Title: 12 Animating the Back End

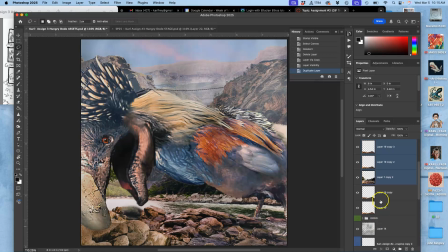12:25 duplicate all of them, merge them together like that, and turn off what's in front.
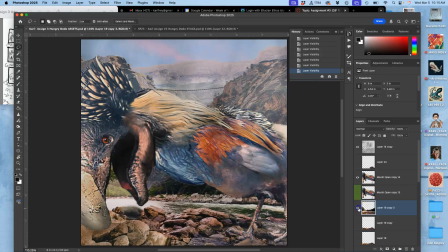12:40 Okay, so now this is all together. And I can turn off the grass too.
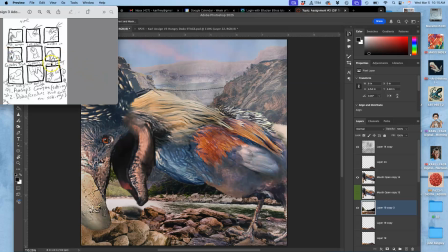12:55 And if I look at my sketch, he's eating the foreground. And he basically eats everything.
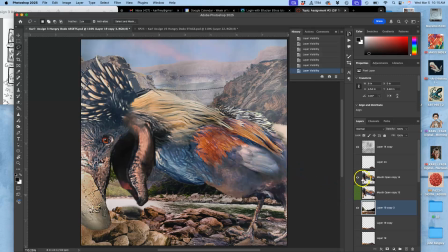13:03 So it's just going to turn to empty space. Okay, so if this is going to disappear, what I'm going to do is to puppet warp this character.
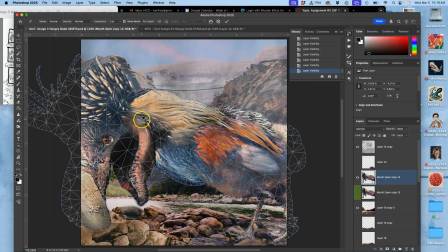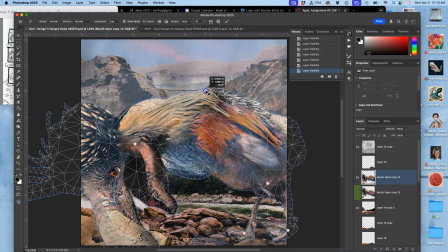13:30 And make it look like he's inhaling like that from the chest. Okay.
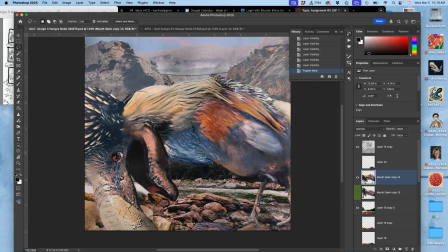13:40 Very good.
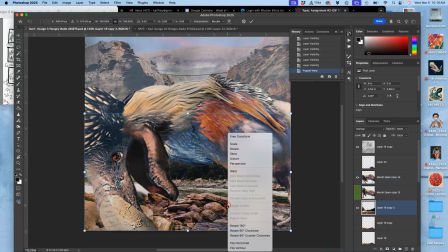13:42 And then I'm also going to warp this merged foreground so it starts to suck into his mouth.
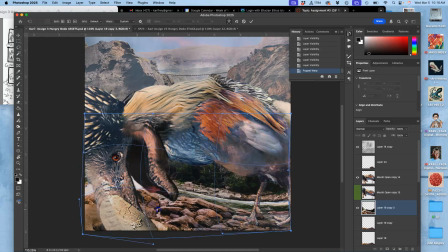13:55 So strong is his appetite. So it warps the reality.
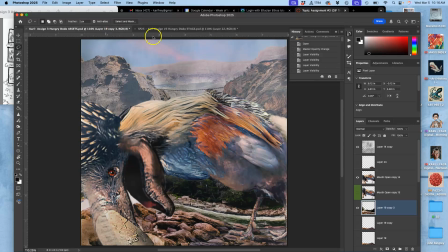14:03 So it goes from this to this. Weird cartoon physics stuff. And I got to turn on the rocks in front of his feet.
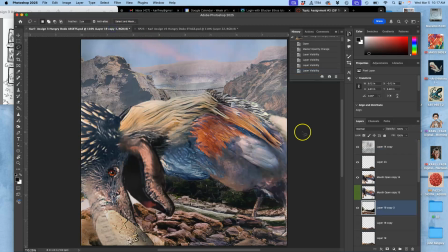14:20 No, I'm actually going to turn those off because that kind of spoils the illusion. So he actually sucks the rocks away from his feet as well. Okay, do I need to worry about the water? No. I don't really need to worry about the water anymore. Do I need to worry about the mist? Yes, because it'd be weird if it just stopped all of a sudden.
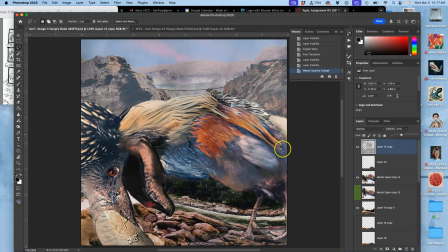14:41 But as he sucks up the environment, the mist is going to clear. So now, does that framing work?
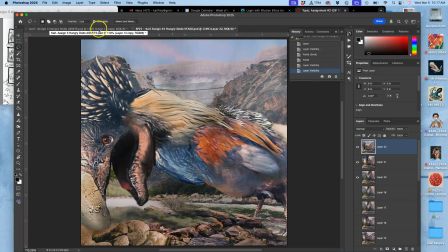14:50 Yes. Weird, interesting distortion. Okay.
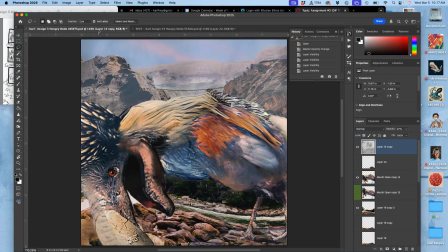14:55 And it's going to be hold down Option,